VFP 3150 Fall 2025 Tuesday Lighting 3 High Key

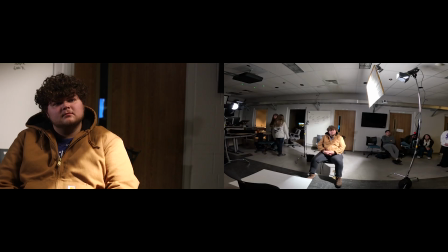2500s
One of the things that happened with Trevor is his hair is creating these really dark shadows over his eyes, right? And we probably don't want that kind of feeling, which means we want to take this light, bring it over here.
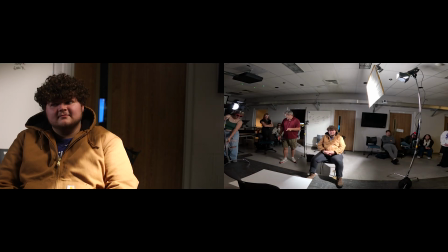Okay. You go ahead, Mike. 2 hands will not hurt.
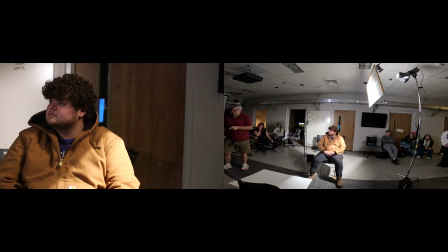2529s
And the other thing we kind of want to do, which we cannot do, take a look at yourself for a second. We really want to bring it down. Let's get one of the light stands out of the 120D kit, which is over there, right?
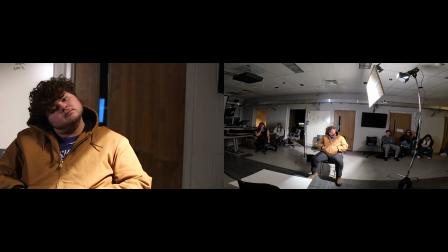2543s
Yes. So we're going to take this off the C stand, right? So we're going to need to, yeah.
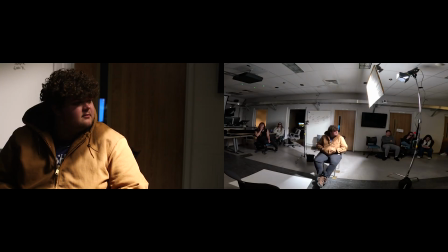2553s
So we need to hold on to this. Somebody will. Okay. We're going to take this off of here for now. Now, somebody who's sitting on their ass ought to be at least setting up this light stand.
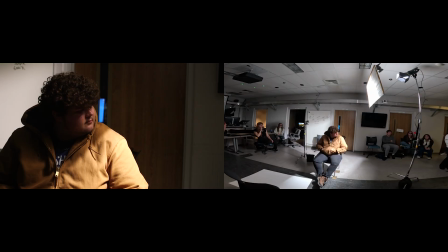So we got the first person next to me says, no one ever taught me lighting. I'm going to punch him right.
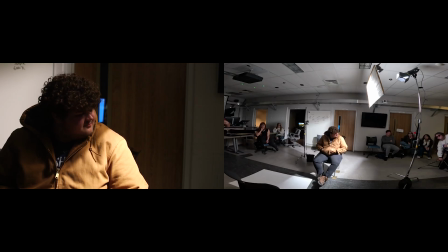2582s
I don't need like, Where do you need this set up at? Over here. Okay. we don't use like. All right, I'm going to take this off. So we need to sweep the C stand out of here. I need it right over here, as low as it goes.
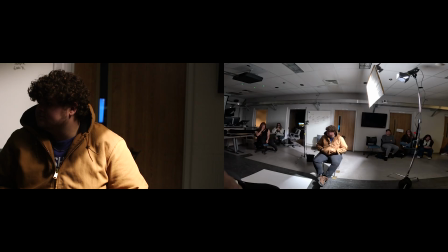2599s
So the thing I'm trying to do here is get the light lower so the fill light is also hitting the shadows under Trevor's eyes, right? So let's fire it up.
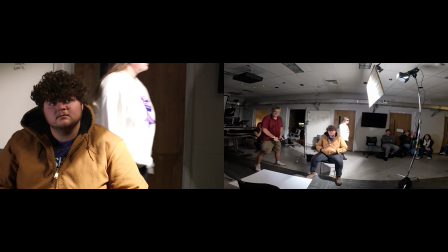2614s
Push it, don't hold it down, just push it once. Okay, now look how much more light we've got in his eyes, right?
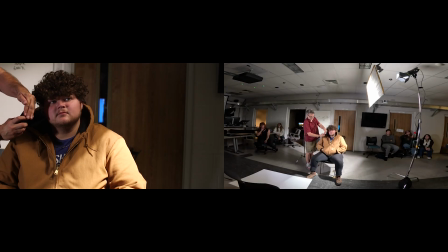2620s
And we're still 2.0 over here, and
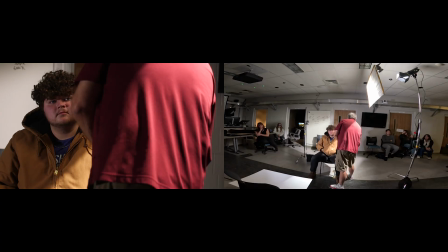2631s
3.2 over here. So about the stop, maybe a stop and a half. Just so we have a sense of it, down here, we're at 7.
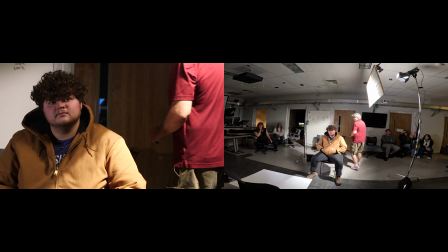2638s
So we're about 4 stops over down there. But we want that, because we want this sense of sunlight, and of brightness, and of appeal,
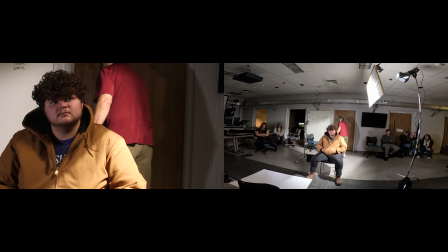2651s
right? Why does he look kind of pink? Is that just the TV?
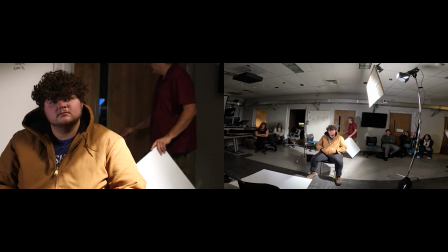2655s
I think it's the TV. Yeah. Can I open your door?
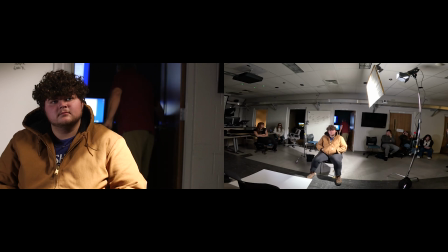2660s
Yeah. I might put some light in here too. You know this drill. Okay. So we've got a decent ratio of fill to contrast, right?
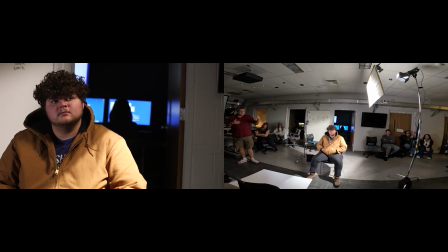2674s
We've been playing around with our intensities. We've dealt with our contrast. We've dealt with our quality. We've dealt with our direction, right? We're going to deal with color probably in a minute. Not there yet. Now, yes. I have a question. Yeah.
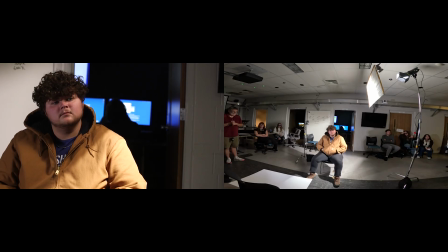2689s
How would you fix like the harsh line on his shoulder from it being bright on one side and then dim on the other? I kind of like it being harsh, so I haven't thought about how to fix that. I mean, I think the only way to fix that would be to bring it down.
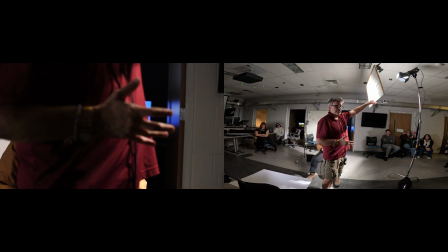2707s
This is already a bit of a softer edge right here. It'd be totally different if the harder edge were down.
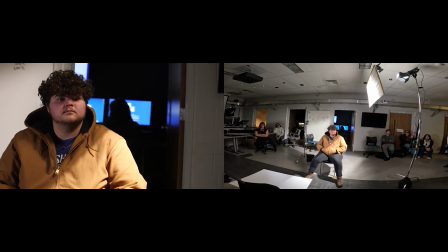2715s
But one of the things I'm trying to do with this is to suggest sunlight coming in, right? And the more I can get kind of nice soft shadows on Trevor, so Trevor looks attractive and appealing, and hard sort of sunlight, feeling like it's coming into the rest of the environment, to me,
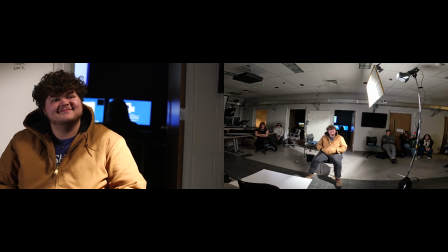2732s
the stronger the sense of high key is going to be, right? So, I mean, if I were faced with this, I mean, I think they do make diffusion that like gradiates a little bit. We could take some lighter diffusion maybe and hang it off the bottom.
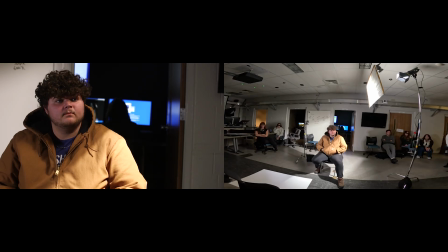2747s
I think you'd still have a pretty solid line there. Okay, but I don't necessarily want,
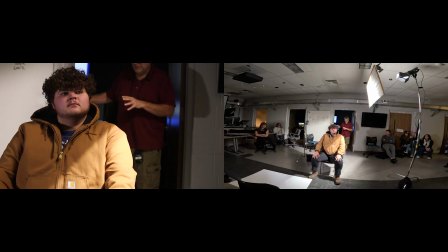2759s
I like this being bright, which is why I didn't put the diffusion over it, but I don't necessarily want it being solid like this.
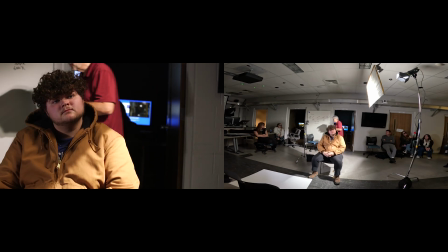2766s
So even though we think of it as being kind of noirish, grab that Venetian.
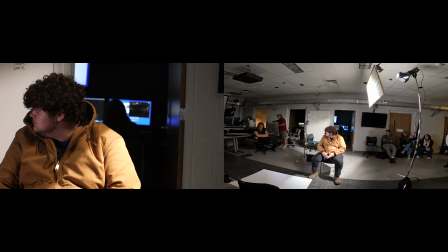2775s
If we keep, it's in there and it's in the room. You see it? Looks like a Venetian blind. It's on the right. Oh, there you go. It's a big whiteboard cut to Venetian blind shape. That's it. Now, this is something we would more think about noir and having it really dark.
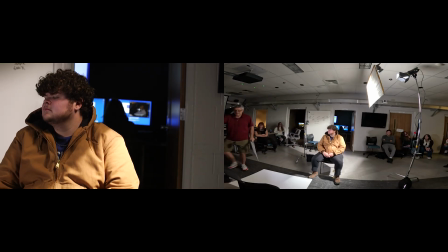2793s
But if we've got this fill over here, and we make sure that the fill is not only hitting Trevor, but also hitting the back wall. Still on Trevor.
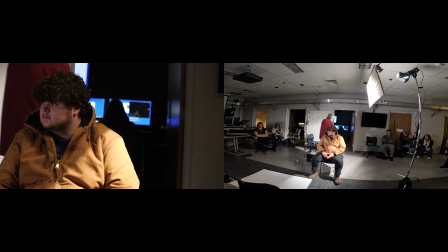2810s
Yeah. We can, and I'm just going to try it first to see if I even like it.
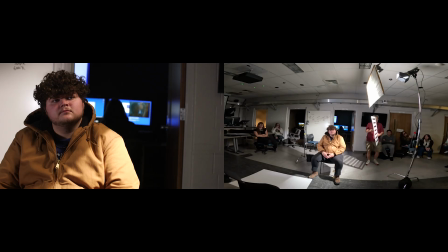2815s
We can, I need to be. Never look at yourself on the camera. That's the. We could, take it off him, do something like this just to break it up a little bit. It still feels like sunshine coming in, I think, right? But at least now it's not solid.
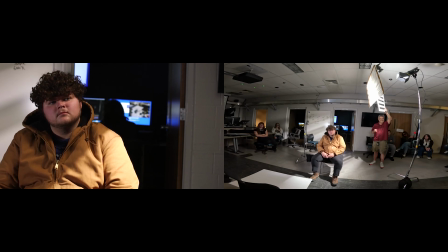2834s
So someone who has not been doing anything, get a C-stand over here and put this on it so that we can keep it here.
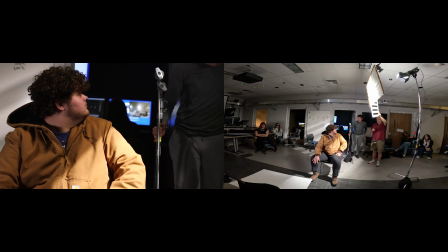2846s
Thank you. All right, so I need this to kind of come out to here.
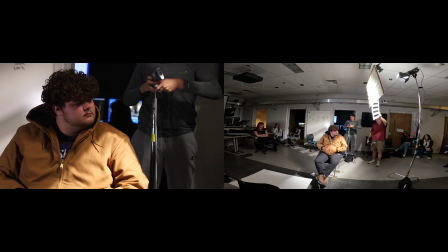2853s
So you loosen it there. Spin it out a little bit.
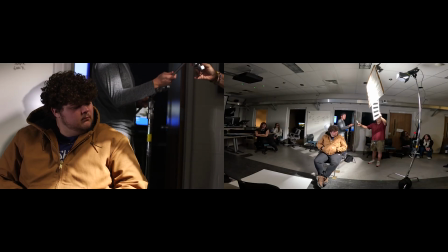2858s
Swing it towards me. You can literally just bring it to me if you want to. You might have to slide forward a little bit here.
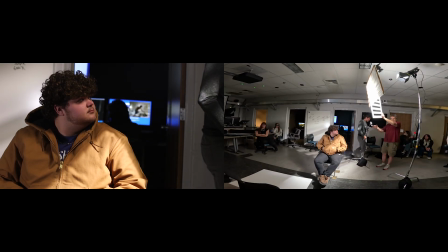2865s
We want to make sure that's out of the frame, so you probably need to come this way. Okay. All right. Now, I'm going to loosen this here. You holding on to it good?
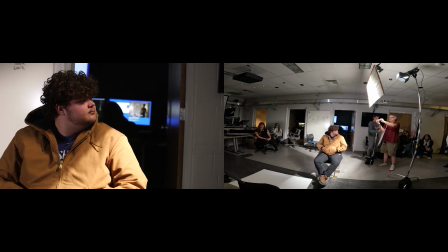2875s
Well, I thought I was going to loosen it. Hold on. You guys are too strong for your arm. Let's just go ahead and put this in. Little area here with some teeth that'll hold that very nicely.
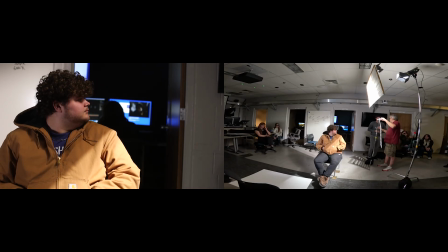2891s
All right. Let's go ahead and go out just a little bit more, just to give it a little more space. Now tighten this down. And now let's go up with it. Starting here. No, just literally straight up, starting there.
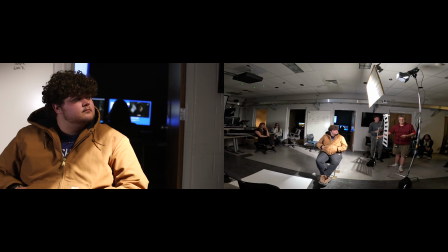2903s
See where it goes.
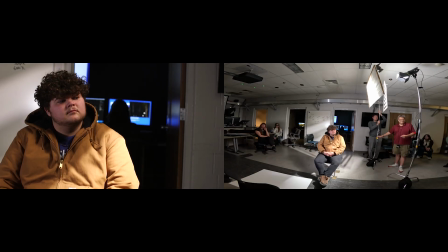2907s
Keep going. Right there. Let's lock it down right there. Okay. Very good. Nice work.
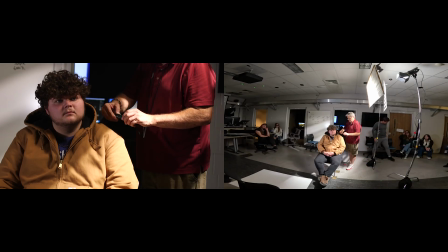What are we on right now? Like about 3.2? Yeah. Take it to like 3.
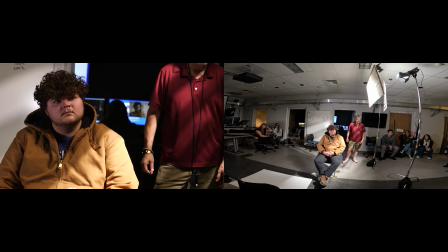2930s
Just brighten it up a tad. Okay. All right, that's good.
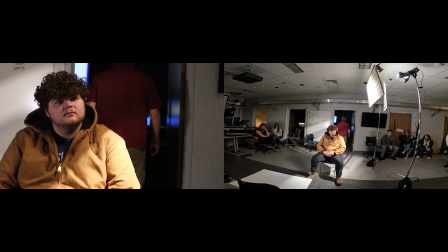2935s
I like that. Okay. Now, we've got John over here sitting in a black hole. So that's not going to work, right, for high key lighting. We want it to feel nice and bright in there. And we're getting ready to bug John a lot because we're going to put a light in there with us.
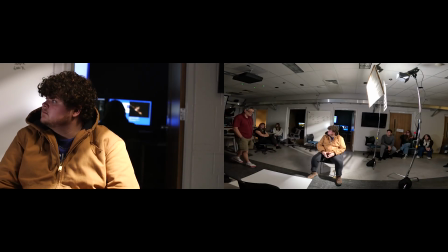2953s
So let's get our last 120D on a light stand and fly it into this room.
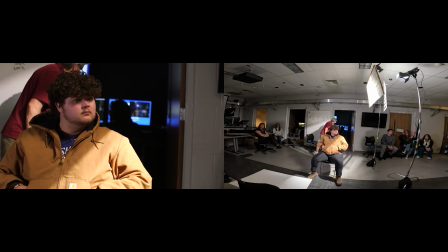2961s
John, you okay if I do this for a minute? Yeah, do it on you. Okay.
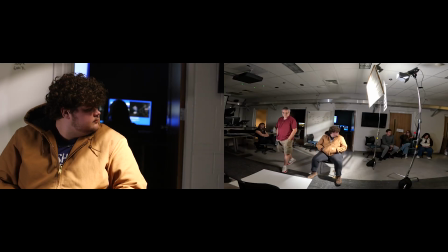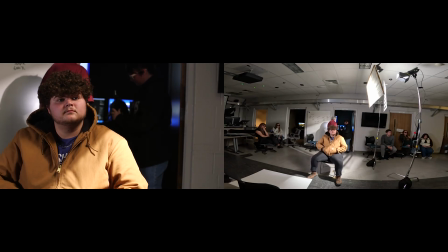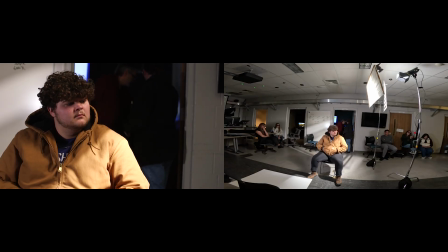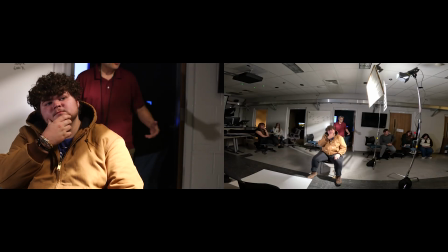2989s
We want the sense that the sun is coming from the same direction in that room as it is coming from out here.